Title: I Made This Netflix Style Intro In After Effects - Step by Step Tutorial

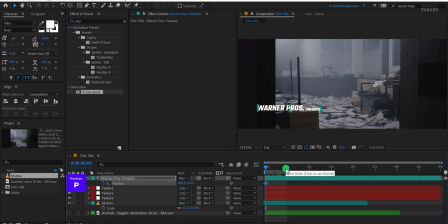8:14 So go to the beginning and add a keyframe to the position, then move to the 5-second mark and change the position value to slightly move the text upward. This gives a nice slow motion to the title. Now let's add some animation to the text to make it even better.
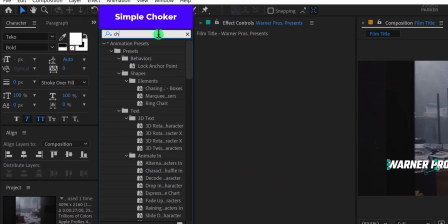8:27 I want to keep it simple, so go to the Effects and Presets panel and search for Simple Choker.
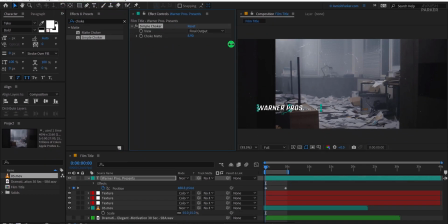8:33 Apply it to the text layer. We will choke this text. Let's keep the choke matte value to 26. Make sure your text completely hides at this value. Now add a keyframe at the beginning, then go to the 1-second mark and change the choke matte value to 0.
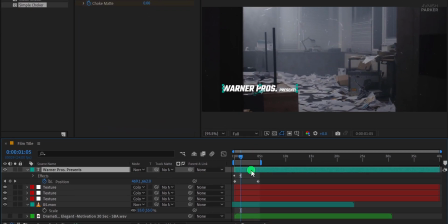8:47 This will create a smooth reveal animation. Now open the keyframes and adjust them if required to get a better timing.
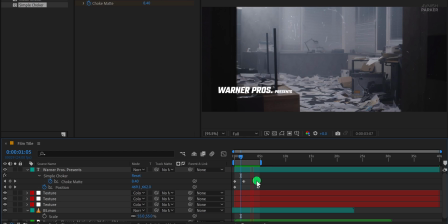8:54 Check the animation, and this is looking much better. Of course, you can experiment with different types of animation, but for a cinematic style, I'm keeping it simple. Select the choke matte keyframes and press F9 on your keyboard to ease them for a smoother motion. Great, this is looking much more polished now.
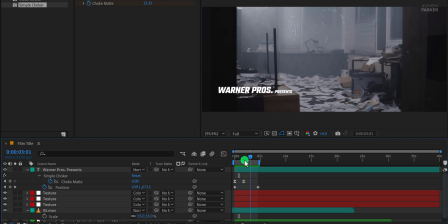9:15 Let's move forward and make the second slide. Instead of adding another text on this slide, I am going to create a fresh variation.
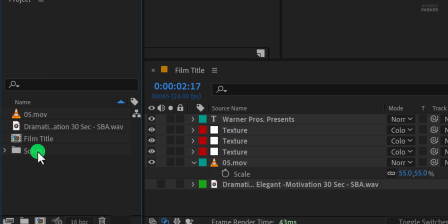9:24 So in the project window, select the film title composition and make a duplicate of it.
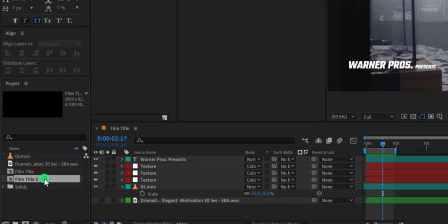9:29 Now double-click on this new composition, and we can make all the changes here without affecting the original one.
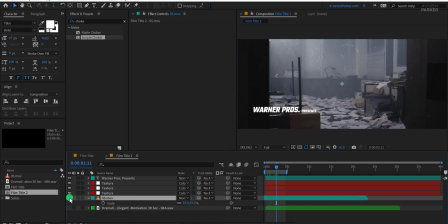9:34 First, hide the current 5-second video layer and import a new video file to use for this slide.
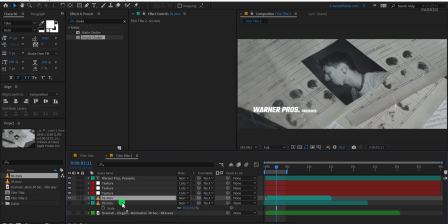9:40 Change the scale value as needed so it fits the composition properly.
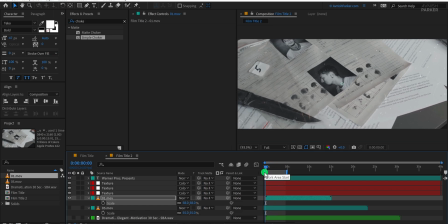9:44 Now in this layer, the video looks a bit brighter compared to the previous one, so I am going to adjust it using curves. Go to the Effects and Presets panel and search for curves. Apply it to the video layer, and adjust the curve shape to make the image slightly darker.
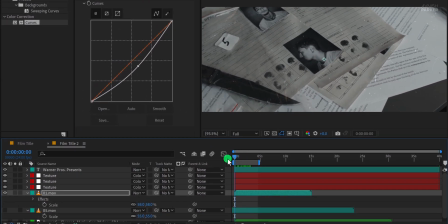9:59 This gives a consistent tone across all slides. Now we are going to replicate the movement of the shot in the texture. So open your texture layer and remove all the keyframes which we have added earlier. Make sure you are at the first frame, then add a keyframe on the position and move your texture according to the camera movement.
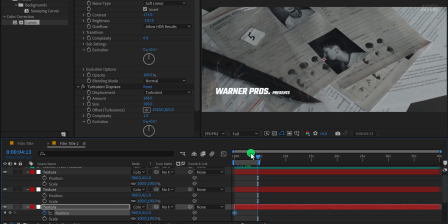10:19 In this case, I am going to move it slightly to the right and downward, following the flow of the video.
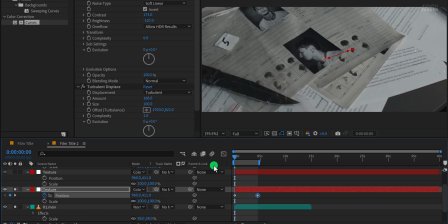10:26 Great, let's hide the video layer now so that we can fully focus on the texture animation only.
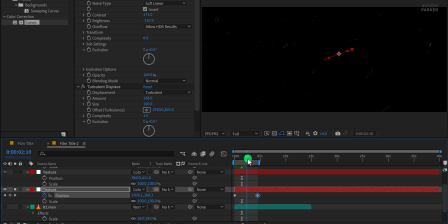10:33 I am going to do the same for all my texture layers.
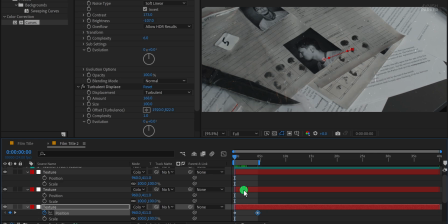10:36 Remember that each layer should have a slightly different timing in the position animation so that it creates a nice parallax effect and adds depth to the scene. If required, you can always adjust the movement values to match the camera movement more accurately.
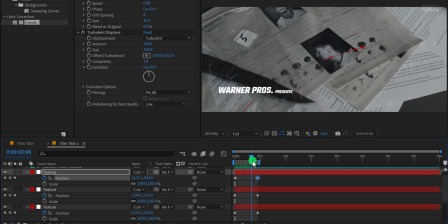10:50 This might take a few clicks, so I am fast forwarding this step to save some time.
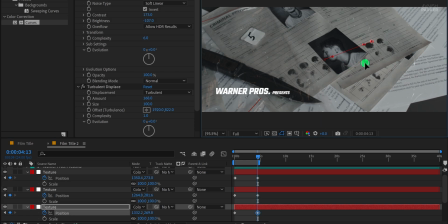10:55 I'm making some random changes to their positions to add more depth and make the scene look more interesting by creating some depth into the scene.
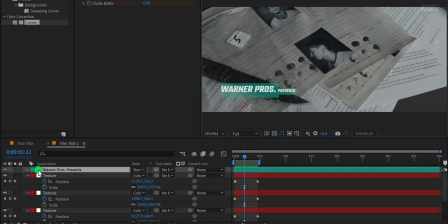11:07 Great, now let's open this text layer and rename it with something different. This time, I'm going to use it for music credits and the text will be my name. Let's change the font, style, and size to make it more subtle, something that fits well with the cinematic look.
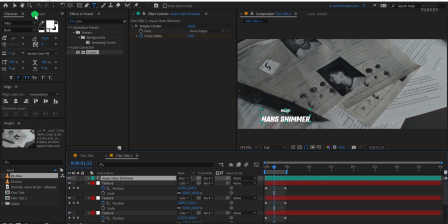11:21 If you want a separate tutorial just for the text tool and its features, please let me know in the comments.
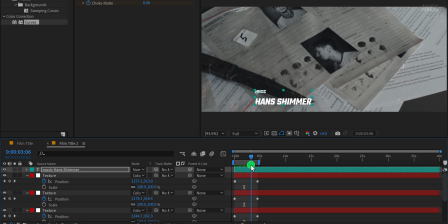11:27 I will make a dedicated tutorial on that. Now remove the existing position animation from this layer and place the text somewhere toward the bottom of the screen where it looks clean.
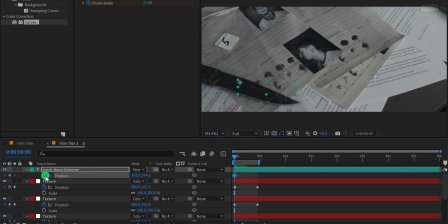11:38 Then make sure you are at the first frame and add a keyframe on position. Go to the 5-second mark and adjust the position again to follow the camera movement of our video.
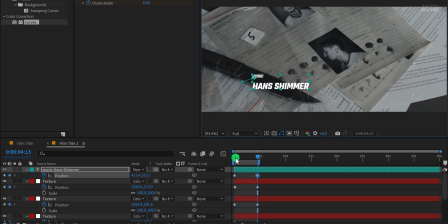11:47 Great, now this text also feels like it's part of the scene. So by following this method, you can create a cinematic style film title intro very easily.
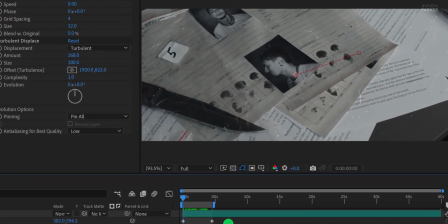11:55 So this is it for today. Thank you for watching this tutorial. I will see you in the next one.
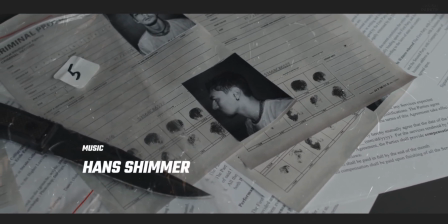12:01 Until then, good luck and peace.